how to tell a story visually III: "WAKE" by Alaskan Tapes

Hey friends, today we're going to talk about Wake by Alaskan Tapes and how it does visual storytelling very well, so let's get into it.
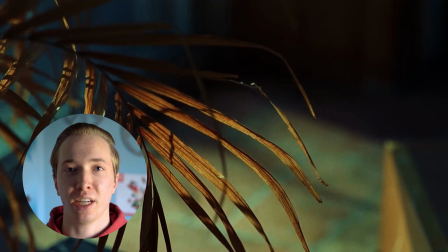5s
So right off the bat here, you got some great establishing shots just to show the location, and then the sound design on this video, also incredible.
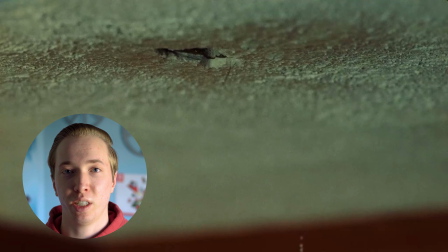12s
You could equally talk about that as much as the visual storytelling, but we cut to this great shot of the water dripping from the ceiling, and then we cut to it falling on his face,
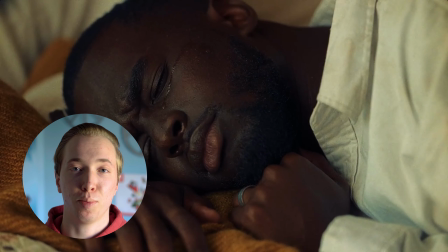20s
which kind of looks like tears. Very great symbolism as we watch to the end of the video and get the story.
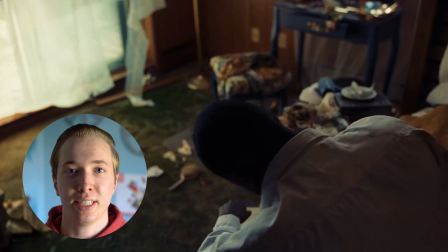26s
And then as he stands up, we see this shot over the shoulder where the room is kind of messy, which then kind of foreshadows as we get into later of the video why it was messy.
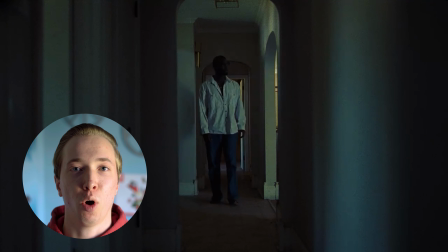34s
And then there's some great shots of him walking throughout the house and all the hallways.
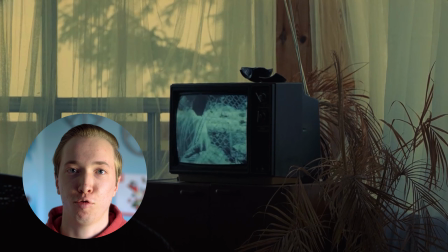38s
And there's a nice shot of the room with the TV, and it's got this nice retro overlay on it, but it's him and what we learn to be his daughter.
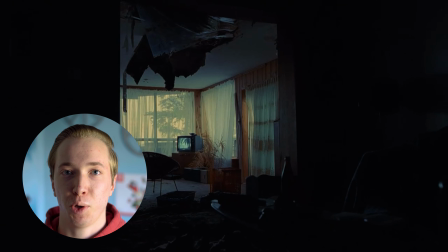45s
And they have some great sound design there. We can hear their voices, and that's a great foreshadowing element to show kind of the two main characters in this story going on.
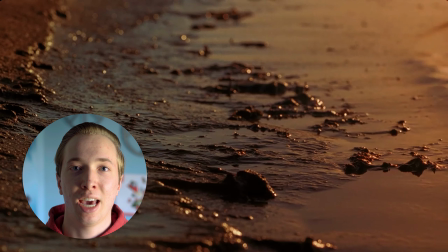53s
And then we have some more great shots where he's going outside. And I really love this shot where his feet go into the water.
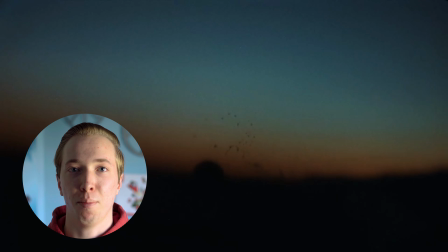59s
You can just see his toes kind of embracing the sand. It just really brings you into that moment and reminds you of like, oh, the feel of that wet sand being by the ocean.
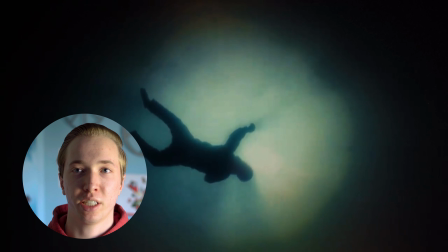68s
And then he starts swimming in there. We have this great shot where he's kind of like sinking in the water.
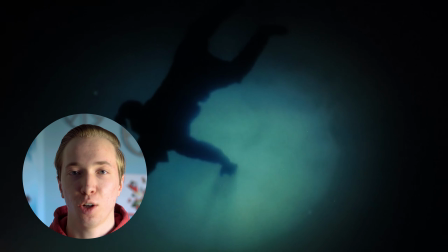73s
You kind of don't really know what's going on. And then we have this quick shocking cut where he just goes straight to this room where he's in now, where he's spitting out water.
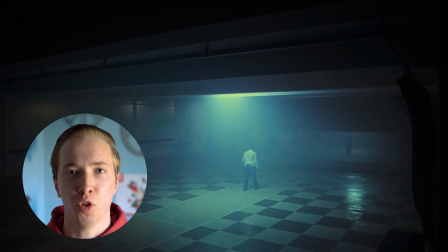81s
And you're like, what's going on? You get some shots of the room, and then you see him kind of explore a little bit.
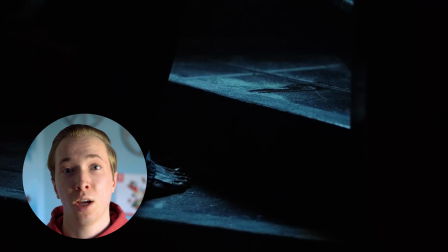86s
And then you see him go up the stairs, and you see his wet footprints. But you see kind of a nice little detail is that the steps are already a little wet.
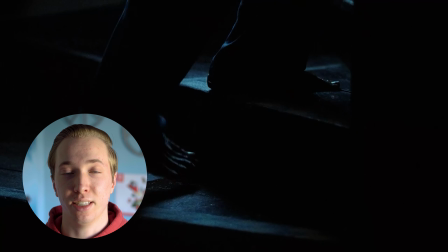94s
There's like a nice faded footprint there, which kind of leads into, as he's going up the stairs, what's going to happen next.
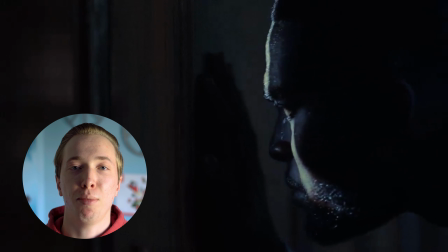100s
Another great foreshadowing element there. And then they do a very good job of hiding this location switch here, where he goes up the stairs.
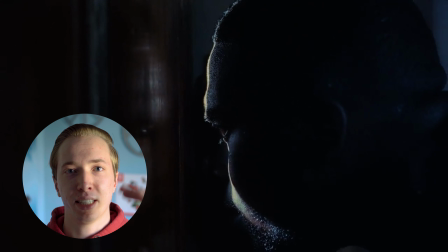106s
He's kind of looking into a door, and then they do a nice tilt down from the ceiling to reveal he's in a church now.
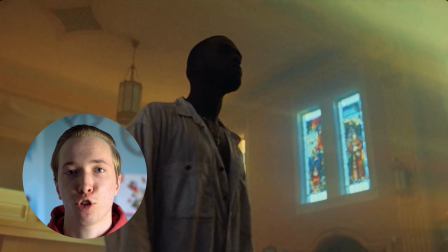111s
You can see it's his daughter there. He's going up to meet her. And then they have this great shot over the daughter's shoulder of the dad reaching out, touching her.
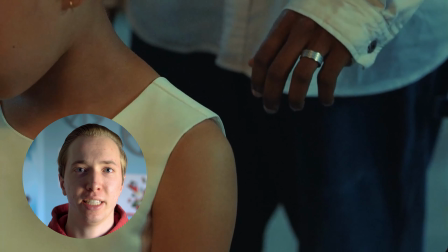119s
You can just feel like the tension of like, is she real? Is he going to be able to touch her? Are they going to cut away before that happens?
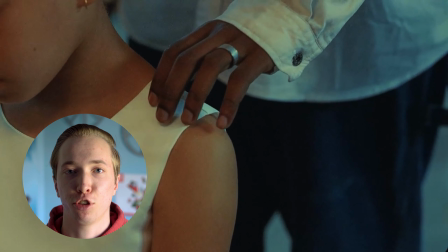125s
And then they just hang on that shot for such a nice long amount of time. You can feel the relief.
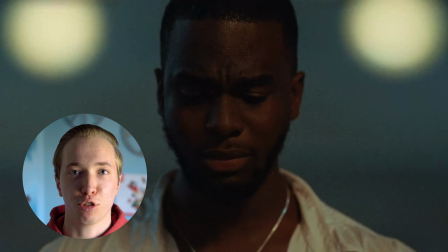130s
And he does such a great job acting with the facial expression and just the relief he feels.
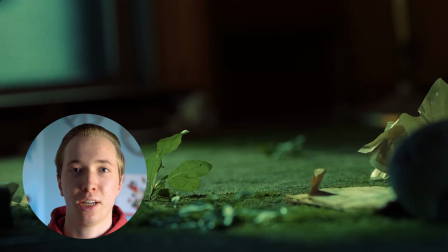135s
And then another great job with the sound design here, where you transition to the empty house.
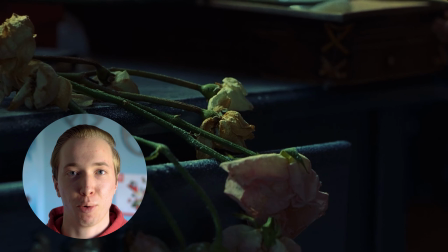139s
You see the dead flowers, also another kind of foreshadowing element of what's been going on here.
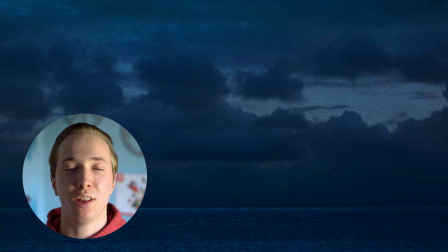145s
And then we have the ending shot with him floating in the water, where it turns out he drowned himself,
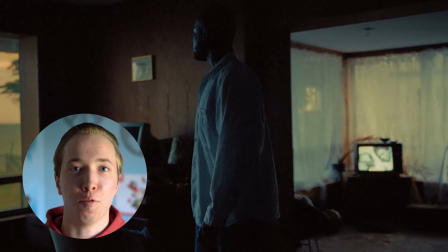149s
because as we look back at now the full video, we can see that his daughter died.
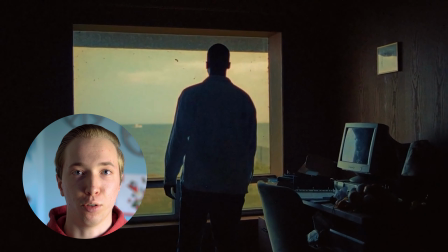154s
He was in the house alone, and he just couldn't handle the grief and the sadness being there.
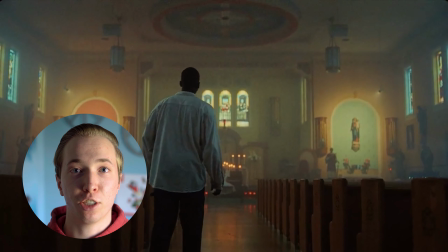159s
And so then he, meets her in heaven, in the church essentially.
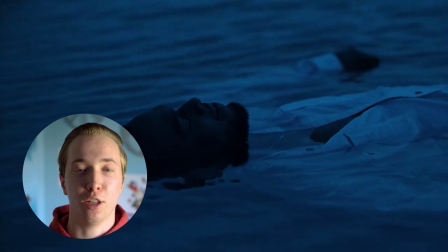164s
And then we cut back and realize that he went into the ocean, he was swimming, and he drowned himself.
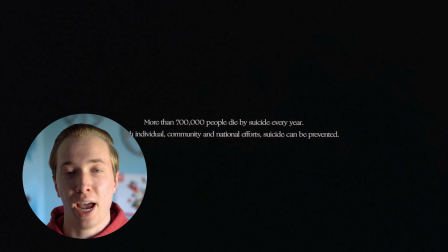168s
So a very sad ending, but I do like how they included that call to action with, reach out to people if you need help. It's a great way to end it with, a little bit of hope there. But overall, this is just a great video. A lot of great shots in here. We have some nice center framing, just great colors throughout. It has a nice like antique retro film feel to it, which everyone's going for nowadays. And I really love just the way they tell the story, where it makes you want to rewatch it again to kind of get what's going on. So that's it for this video, but let me know in the comments if you have any suggestions for videos you want me to check out. Peace.